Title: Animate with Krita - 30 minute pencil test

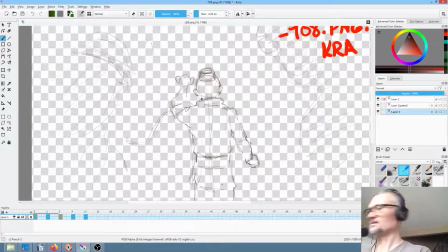(16:39)
Let's see what happens. Perfect. No, I don't know if it's perfect, but it feels pretty good. And then obviously
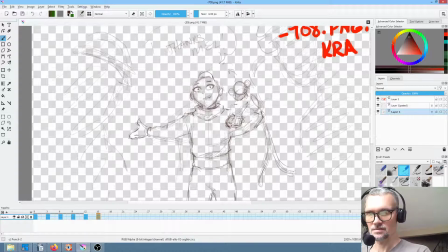(16:58)
what we want to add here is 1, 2,
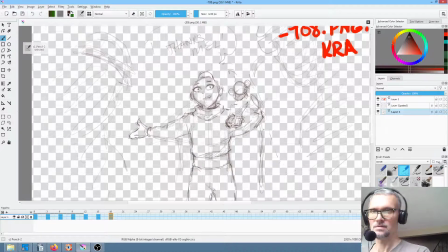(17:13)
3. Yep, just gonna see if it kind of works. Yeah, and we could add more tweens pretty easily with the tail if we wanted to go ahead and stretch that out.
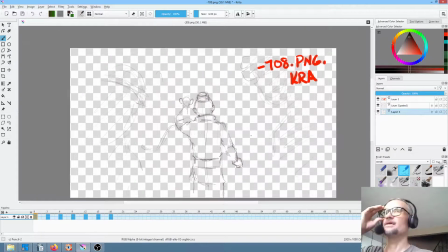(17:25)
Okay, so how long did that take? 18 minutes to get the basic breakdown. So I'm going to give myself, for this shot, since we have quite a bit of animation,
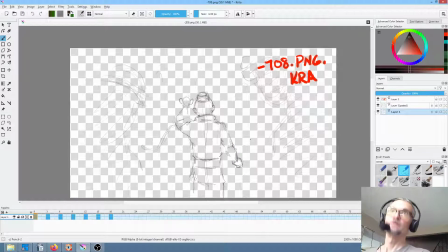(17:40)
I'm going to give myself 30 minutes. So I got 10 minutes to tighten this sucker up.
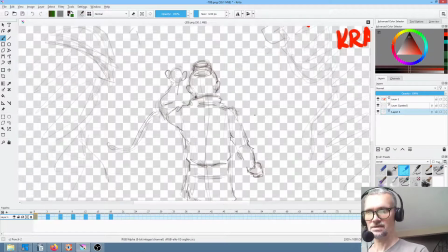(17:47)
Well, what matters the most? These contours. So wrist, wrist. I want to get this stuff nailed now. Let's not dink around. Okay, wrinkle, wrinkle. Boom.
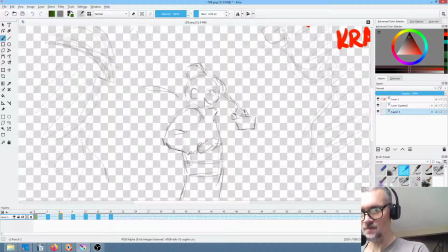(18:08)
I want it to be sufficiently crystal clear what we're supposed to do when we ink it. And by the way, that means that I'm adjusting my penciling style so that it's actually marching perilously close to my inking style, actually.
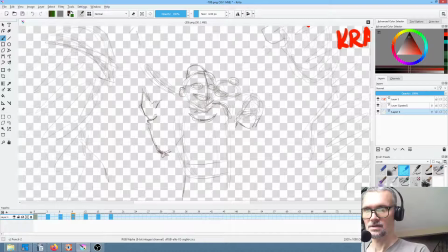(18:27)
Okay, collar, collar, collar, collar. Okay, boom, boom. Shoulder.
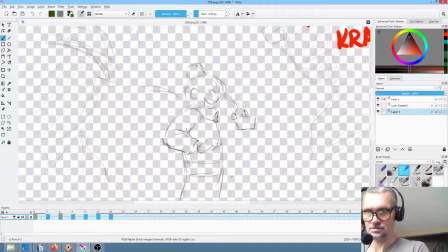(18:43)
Belt. Okay, let's get this contour here. Don't need to worry too much about the details in that, as long as we just give the indication that the belt does in fact sort of force his garment in a little bit.
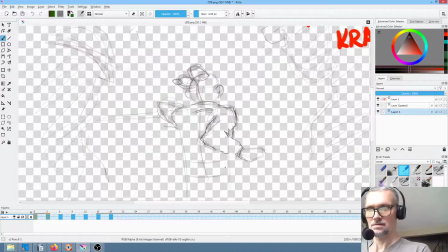(19:01)
Okay, that worked. Boom, boom. Okay, so this is a big part of what I've been trying to teach myself lately,
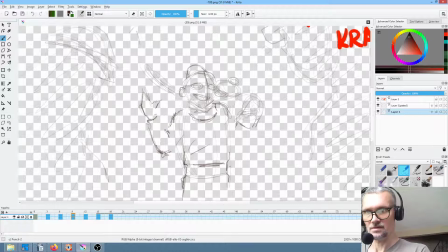(19:15)
is how to take this stuff that is pretty clear conceptually in your head what you're trying to do, but then translate that into
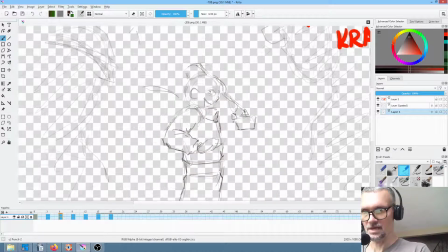(19:27)
the actual contours that are going to get animated with clarity quickly.
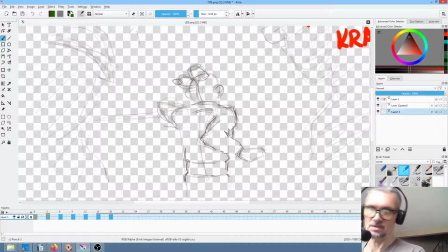(19:44)
Why? Why this obsession with speed? I'm less obsessed with speed than I used to be. It's more just the fun of it. It's the challenge of seeing if I can do it actually more than anything at this point. Okay, so here this arm is really going to be a bit of a blur right there on this shot.
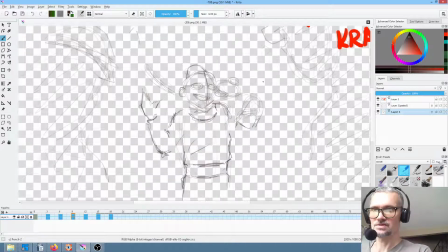(20:03)
Doesn't matter much. It's a tween. It's going to go by fast. All right, here his arm is elevated and it's actually going to be lost behind here. So in terms of an easily readable silhouette, we're kind of sacrificing that here to a degree.
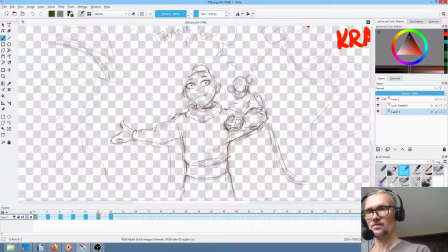(20:23)
The argument being that it's all moving by so fast that you're not going to notice it anyway. At the end of the day, the important thing is really this shot where we want to be able to clearly see Monkey. And his silhouette is quite clear.
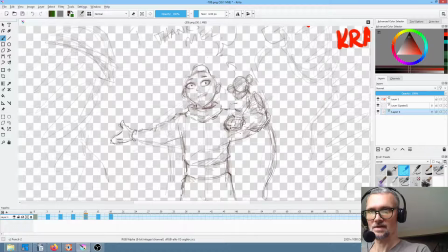(20:42)
So this extra key here, in terms of what I did with his garment and arm, really, I'm just going to actually delete those so they don't confuse things.
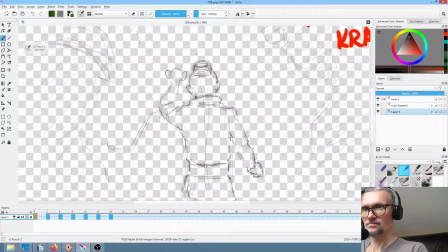(20:56)
Okay. Now, let's deal with this guy's face.
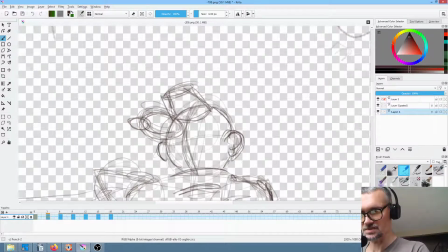(21:05)
1, 2, 2, 2. It's essentially round. He's got sort of his Charlie Brown head going on. Okay, this tween is going to be pretty forgiving. It's only going to be on the screen 3 frames.
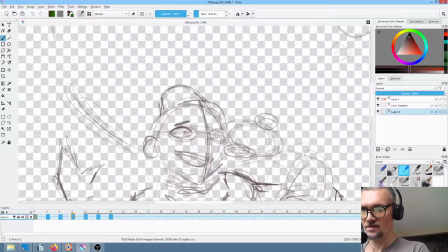(21:23)
Okay, and I'm going to have him find his point of attention here. And we actually do have a bit of squash and stretch going on Luca's face. That's okay. This is not, Dave doesn't know how to draw Luca. Luca is a little bit distorted because he's really in motion.
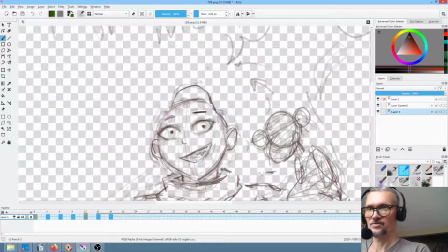(21:45)
Okay, and Luca always tends to be pretty cheerful. Okay. And if we land here,
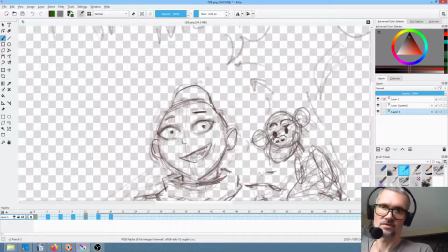(21:59)
we'll go ahead and put a little bit of what I would consider to be a somewhat interesting expression on Monkey's face. He's a little winded by that quick spinning around that just took place.
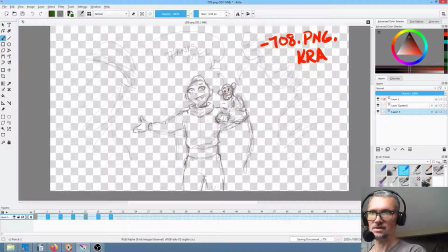(22:14)
Okay. Now the question becomes, is it in fact ready to ink or not? I would say so. I mean, everything about Monkey's expression is just going to repeat. The only thing that changes in these last 2 keys is his tail. How
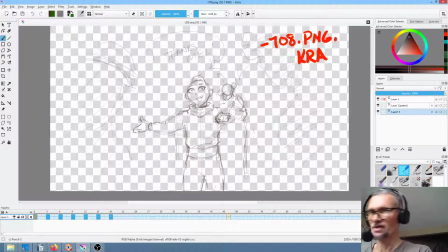(22:36)
we're going to ink and draw his collar's pretty clear. And again, pretty forgiving too. Normally, what I've been finding is, this is probably what you want to do here,
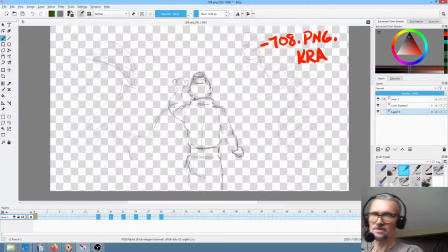(22:51)
is actually drag this back and make a dupe so that we have a ½ a second window to breathe.
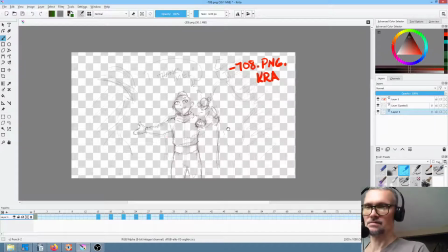(23:01)
But I would say that that is working, and that's a solid 4.
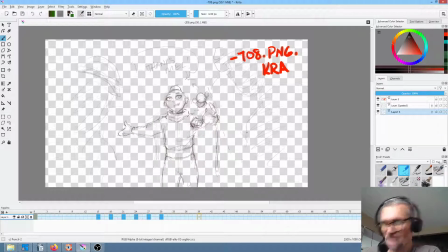(23:07)
I'm sorry, I was going to say, I'm thinking lip sync. It's a solid 8 frames a second on 3s animation. Worked pretty well. Okay, and then
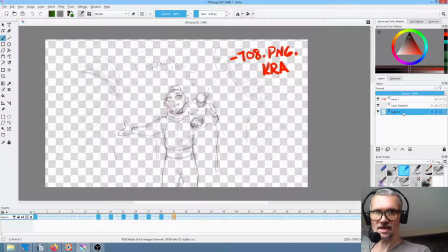(23:28)
so he's going to turn around here, and then let's just say, okay, so we'll call this hello. We'll call this Luca pencil test, and then just for completeness, we'll put in lips,
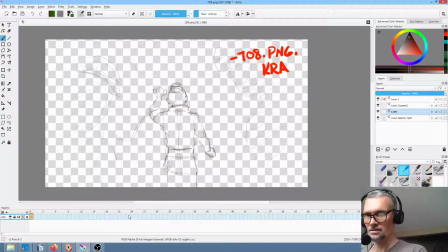(23:43)
and we'll insert a key here, and then just say whoa, boom. Right here we'll insert a key,
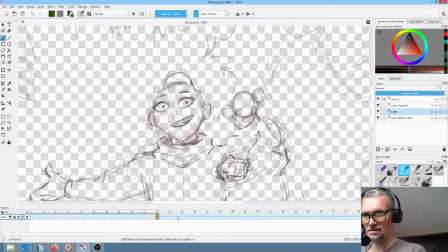(23:56)
and he's just going to say thanks, Mel. So big wide mouth.
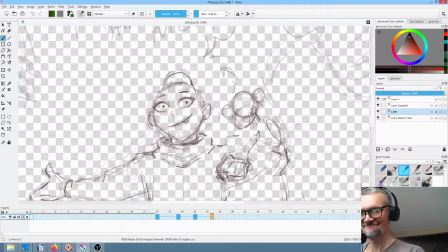Thanks, Mel.
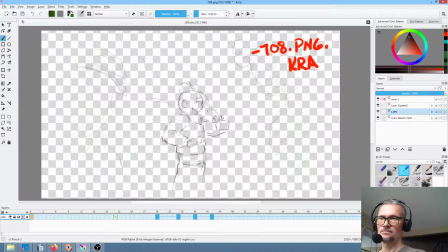Okay, this is set to 100 frames at this point, which is a bit silly. Let's drop it back to 72.
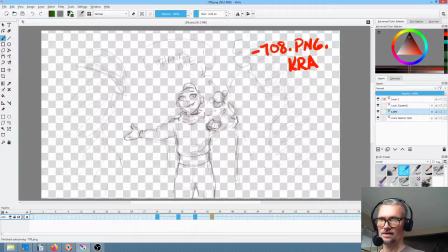(24:36)
Boom. Okay, and actually I'm going to save it again so that I actually save the correct thumbnail.
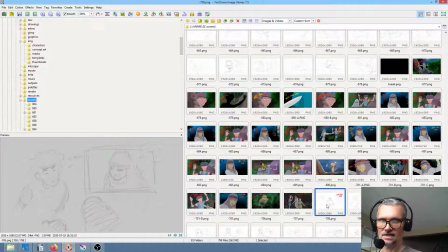(24:44)
Did it save or did it not save? It did not. I guess I have to change something in order to get it to save.